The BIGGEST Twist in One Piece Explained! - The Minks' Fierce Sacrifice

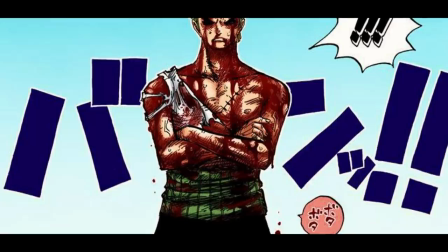252s
On a basic level, the basic story beats of this scene are quite similar to the first video of this series,
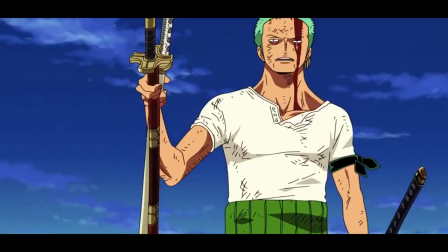259s
Zorro taking on Luffy's pain on Thriller Bark.
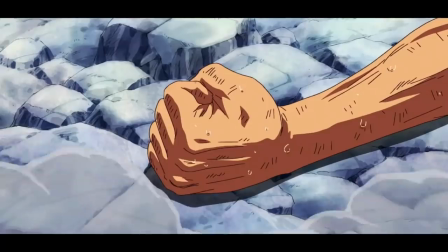263s
The focus of both scenes lies on a fierce display of loyalty in the face of pain and possibly even death.
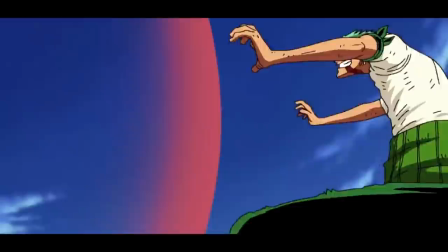271s
It's the ultimate display of honor and altruism,
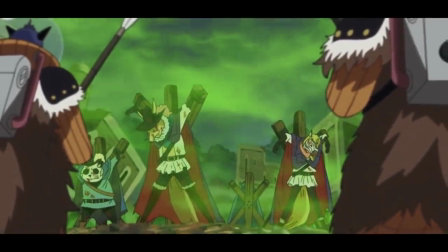275s
with no hopes or expectations of gaining anything yourself, but a clear conscience.
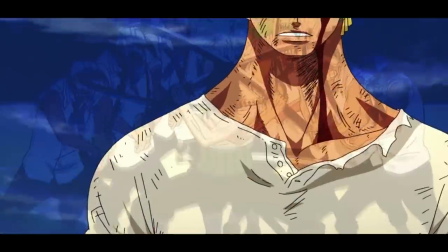281s
Just as Zoro is willing to end his own life and dream for Luffy's sake,
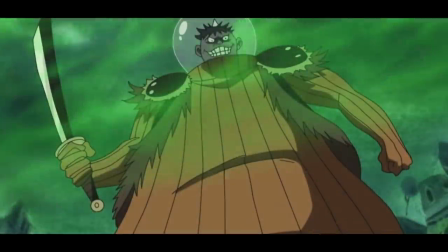286s
the entire mink tribe is prepared to sacrifice their entire culture and race for one single samurai.
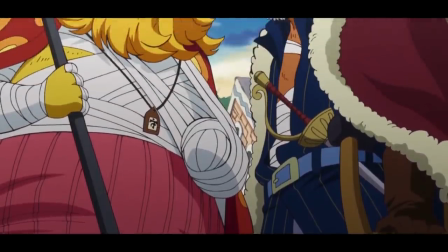293s
One might even say that they'd be willing to give an arm and a leg for a friend.
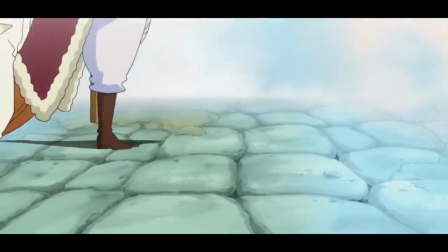300s
Now, even though this is quite ideological, it nonetheless works perfectly,
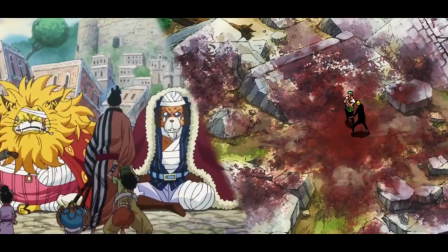306s
because Oda has put in the necessary narrative groundwork and foreshadowing to make
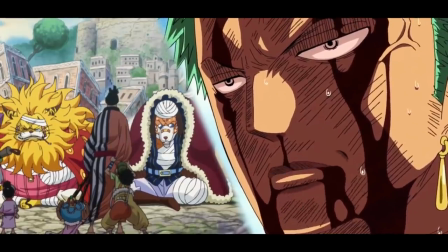311s
both moments feel absolutely natural and organic for these characters.
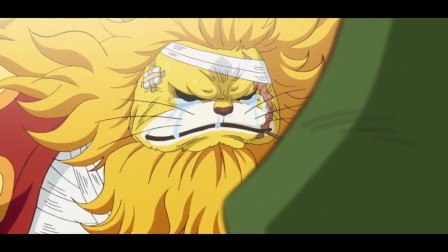317s
Through this moment, Oda characterizes the minks not only as a tribe of powerful fighters,
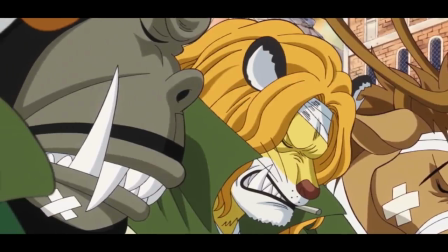323s
but also as a nation that never even thought for a single moment about betraying their allies.
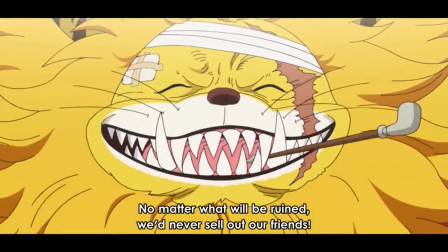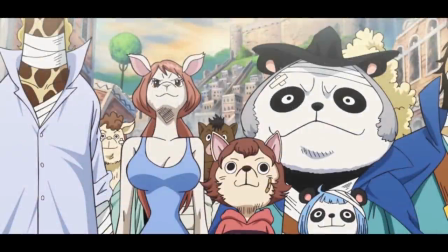335s
As we now know, there was no traitor amongst them.
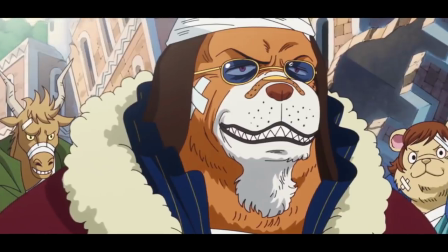339s
All of them knew that Ryza was there and they even had to restrain him to keep him from joining the fight and being caught.
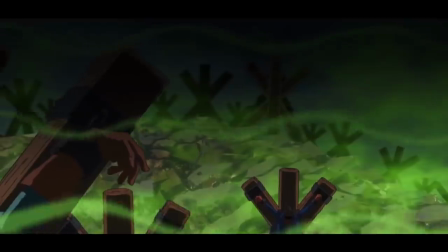347s
And for so many chapters Oda made us believe that he really wasn't there and we see them being tortured,
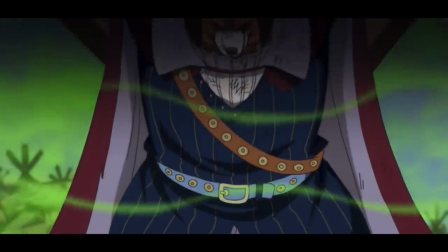354s
poisoned and suffering for days for what seemed like no good reason at all at the time.
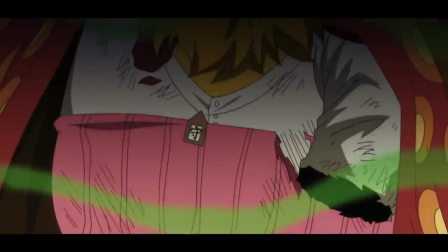360s
Surely no one would be willing to lose a limb or even their life for some random samurai.
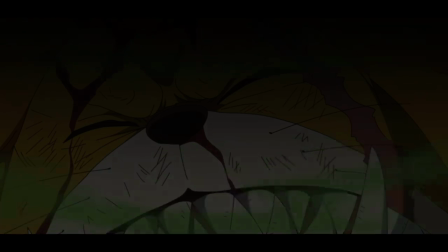366s
And even if they did, surely at least some or one of them would put their lives or the lives of their loved ones first.
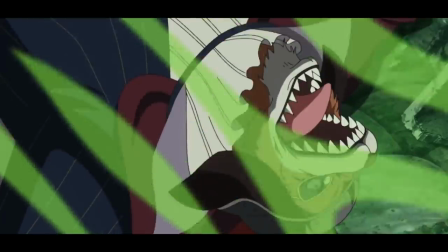374s
But no, they all suffered through all of it gladly,
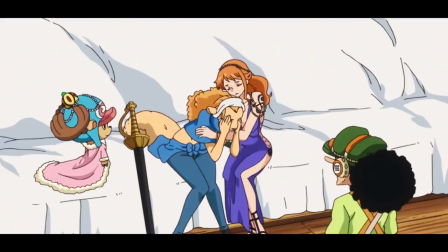378s
which makes the minks not only the most loyal, but also the most kind-hearted race in the story.
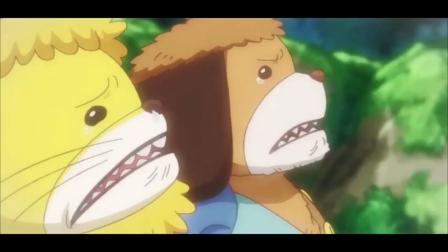385s
And all of this becomes even more powerful in the context of Odin and his backstory with the retainers.
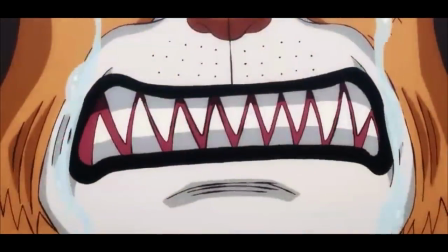392s
His ability to inspire this level of commitment and determination in his retainers, as well as the tragic backstory for all of them,
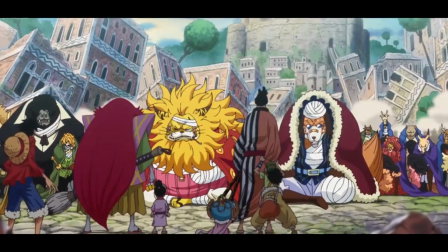400s
give this moment an even more powerful feeling on a reread than it already had in the first place.
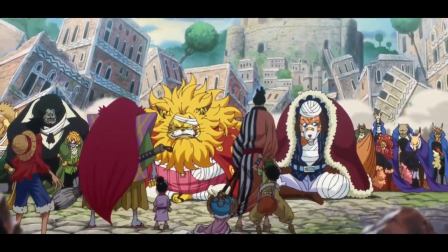406s
It's a truly inspirational scene.
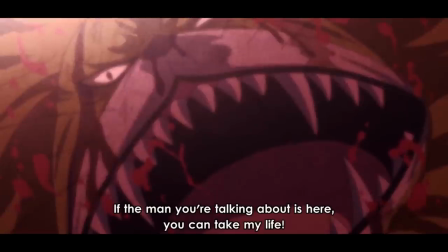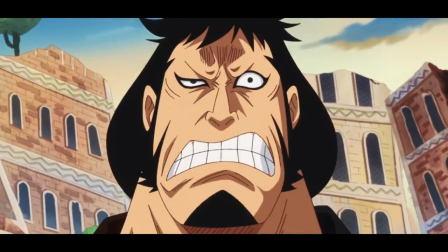417s
Now the thing that amplifies this already powerful theme of loyalty and sacrifice even more and that
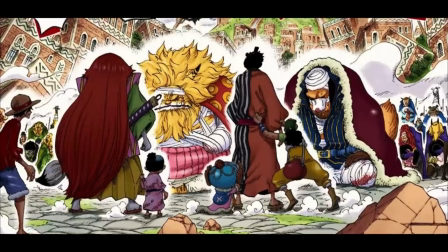424s
differentiates it from the Zoro moment is the major plot twist that Oda pulls with the reveal of Rhizo's safety.
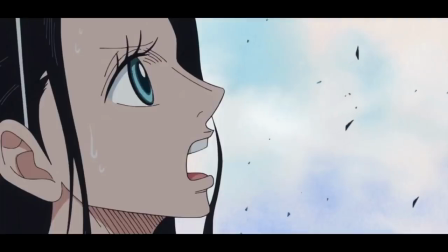432s
I personally think that throughout the first two-thirds of the Zoarch,
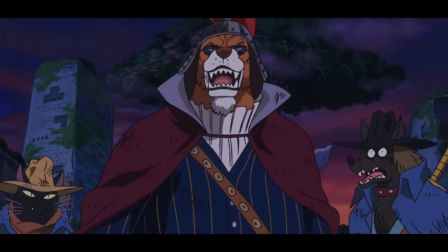437s
Oda does a wonderful job of creating the impression that Raizo is really not here and the Jack
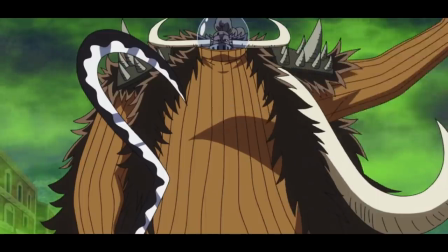443s
is either operating based on wrong information or simply enjoys tormenting the minks. Or maybe both.
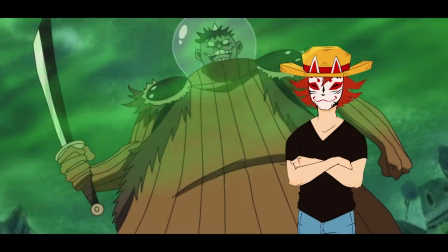452s
The conviction with which the minks lie and denounce the samurai in front of the beast pirates is portrayed quite convincingly I think.
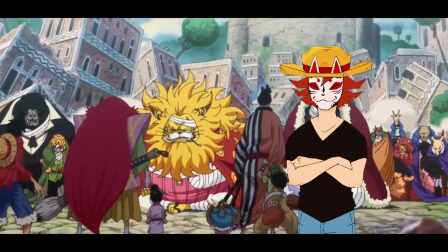461s
And so, the wow effect, that is wonderfully reflected in the straw hats reaction,
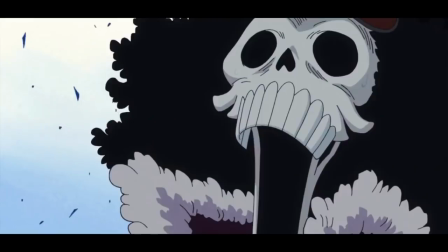467s
really increases the emotional impact of the twist significantly.
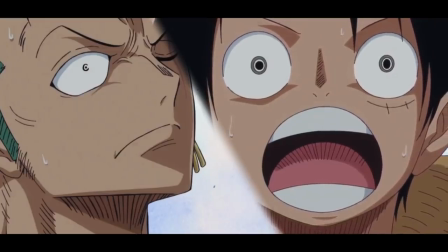472s
Seeing the likes of Zoro and Luffy, both of whom have pulled quite similar moves before as well,
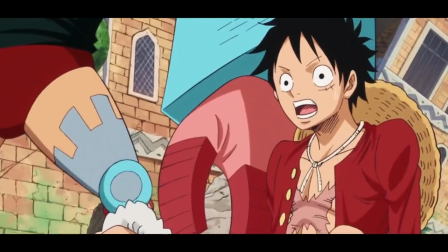478s
genuinely shocked and moved by this, really drives this moment home for me.
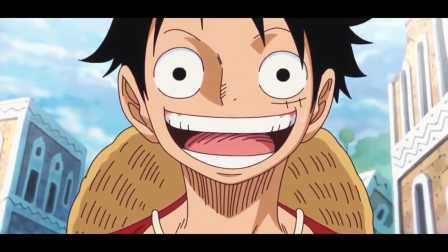483s
In my opinion, this is actually the best plot twist in all of One Piece, besides maybe the reveal of CP9 on Water 7.
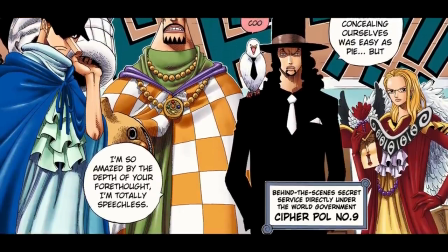491s
And that had less of an emotional impact and more of a shock reaction.